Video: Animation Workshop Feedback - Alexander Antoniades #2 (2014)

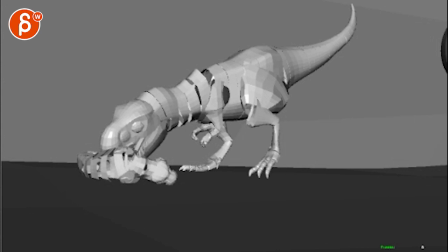[12:14]
Like, this is cool, but even here, it feels like this arm flows into this, so you have kind of a tangent, like an overlapping tangent time type of thing, where you would, it would feel better
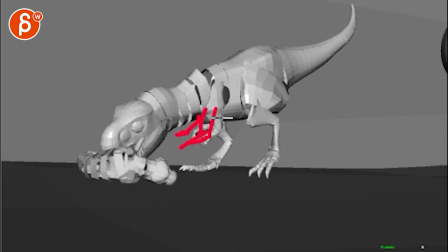[12:29]
when, you know, with that arm kind of here and this arm could be here, so that this leg is standing on its own visually, silhouette wise.
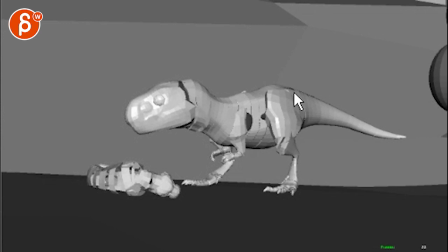[12:39]
Going back here, as this piece goes up here, that little hip piece here, you want to definitely have that part of his butt, you know, pelvis, top part here, you want to see that rotate over. You want to see a little twist, turn over with a little tiny bit of shake.
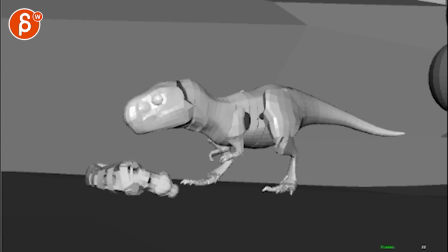[12:58]
You know, might go up and then you can see a bit of a belly shake. Doom, right there.
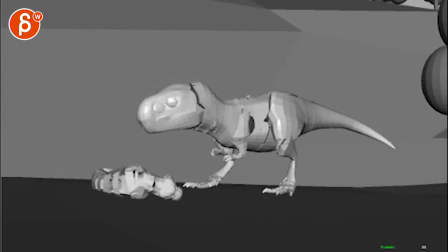[13:06]
Also, if you would do that, if I'm looking at the height of this, it feels like you're doing this, and it feels like you should be doing it down and then up. He's taking us like he's in a normal stance, right? Let's put in here, normal stance. Takes one leg up here, this guy, right?
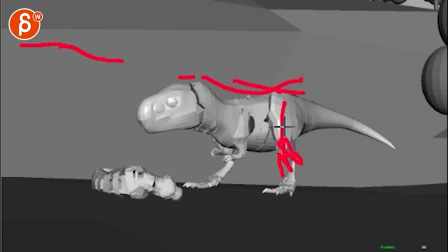[13:24]
So the root dips a bit, and then he plants the foot down here, which pushes, you know, that part of the leg up, which pushes the hip up, which then has this go back up.
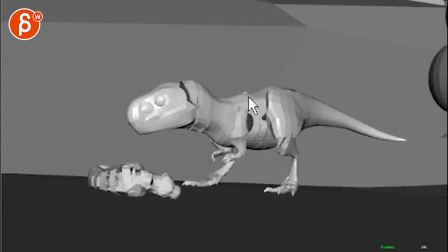[13:35]
If this makes any sense. So that's cool, right?
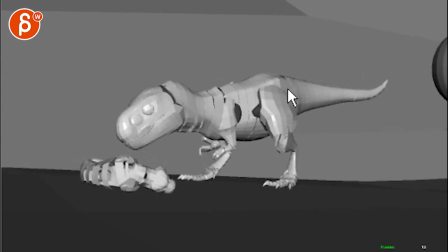[13:39]
Goes down, that's cool. And then boom, push up here, which you have in this, right?
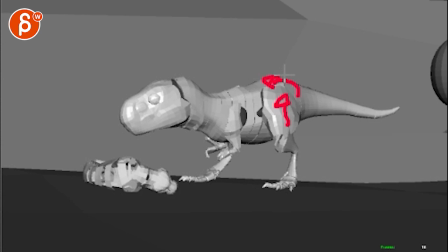[13:47]
But then you want to rotate the top part over and at the same time bring it up a bit higher. Just a bit looser. Not crazy enough because you want to make it, you know, too light. But just a bit more so it's not, doesn't feel so isolated. And I think in terms of, now that you got all the action stuff in here,
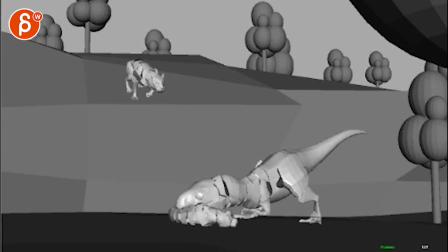[14:08]
it feels like this leg is also really IK-ish planted.
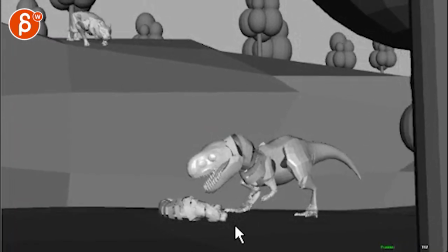[14:13]
Throughout the whole thing here, it's never moving. And I think what could help you...
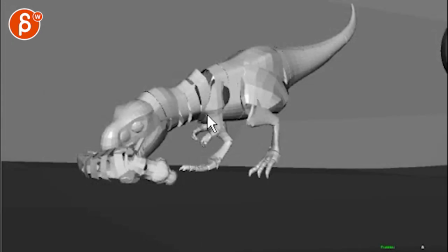[14:23]
Okay, how about this? I got an idea. What if... So you wouldn't have to move those arms forward too much, but you bring that leg fairly back, right? So they're fairly close together. So that when he takes his step back, now it's a bit more balanced.
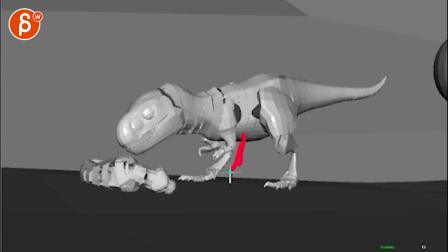[14:42]
But at this point, the leg is a bit further back, but we're still getting kind of a triangle pose.
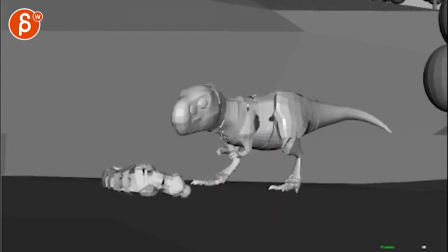[14:50]
It's a little more balanced. So that when he goes forward here, right, on this,
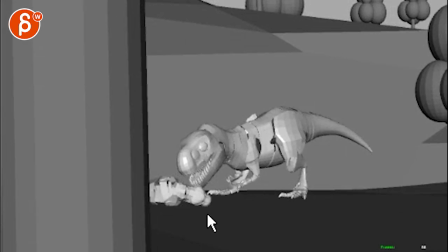[14:56]
you can take the step forward to what you have and maybe a bit further back. because you're also forming a tangent right here with the toe and his head. So if that foot would maybe get up to here, that could be a good thing, so that you have enough room for your arms for all a clean silhouette.
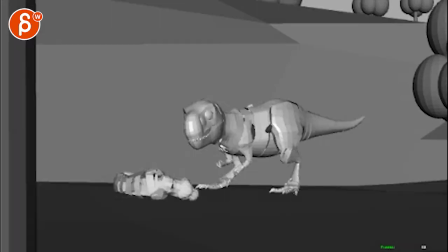[15:12]
But that way you have a little bit of a step forward as he goes forward with his body.
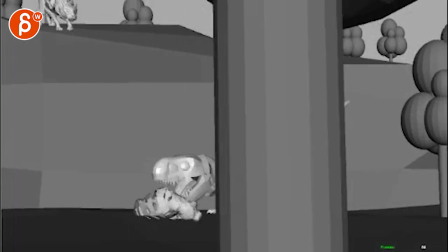[15:17]
Because as he leans forward here, you could argue that then he's taking a little step again to be more balanced with those movements.
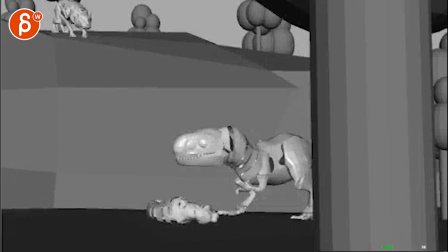[15:25]
And that way you don't get that feeling of when I'm scrubbing, that leg doesn't move at all.
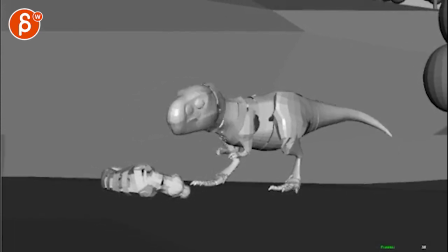[15:32]
Just that way we keep it just a bit looser.
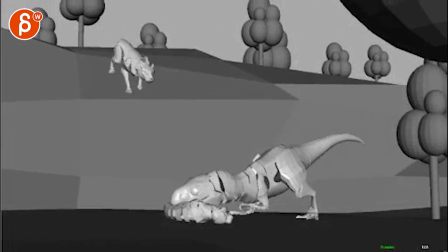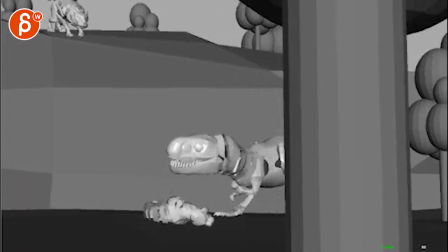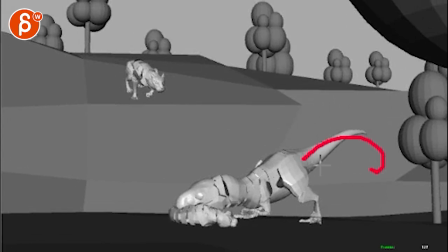[15:45]
And probably at this point I would have the tail around here this way. It's because it feels like there's a lot of up and down, up and down on one axis. I think there is some more side to side through here,
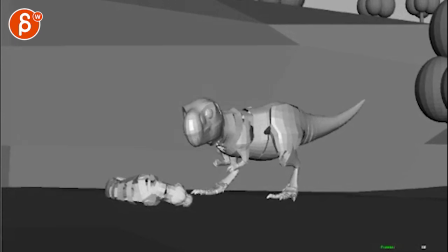[15:56]
but you know, it goes down, up and down a bit side to side, but it still feels up and down and then down and up again,
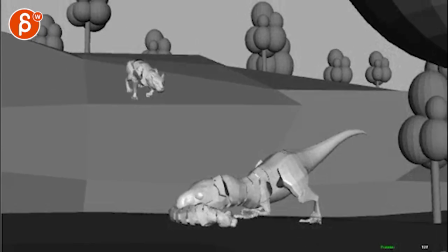[16:05]
down and up again. So it's very repetitive.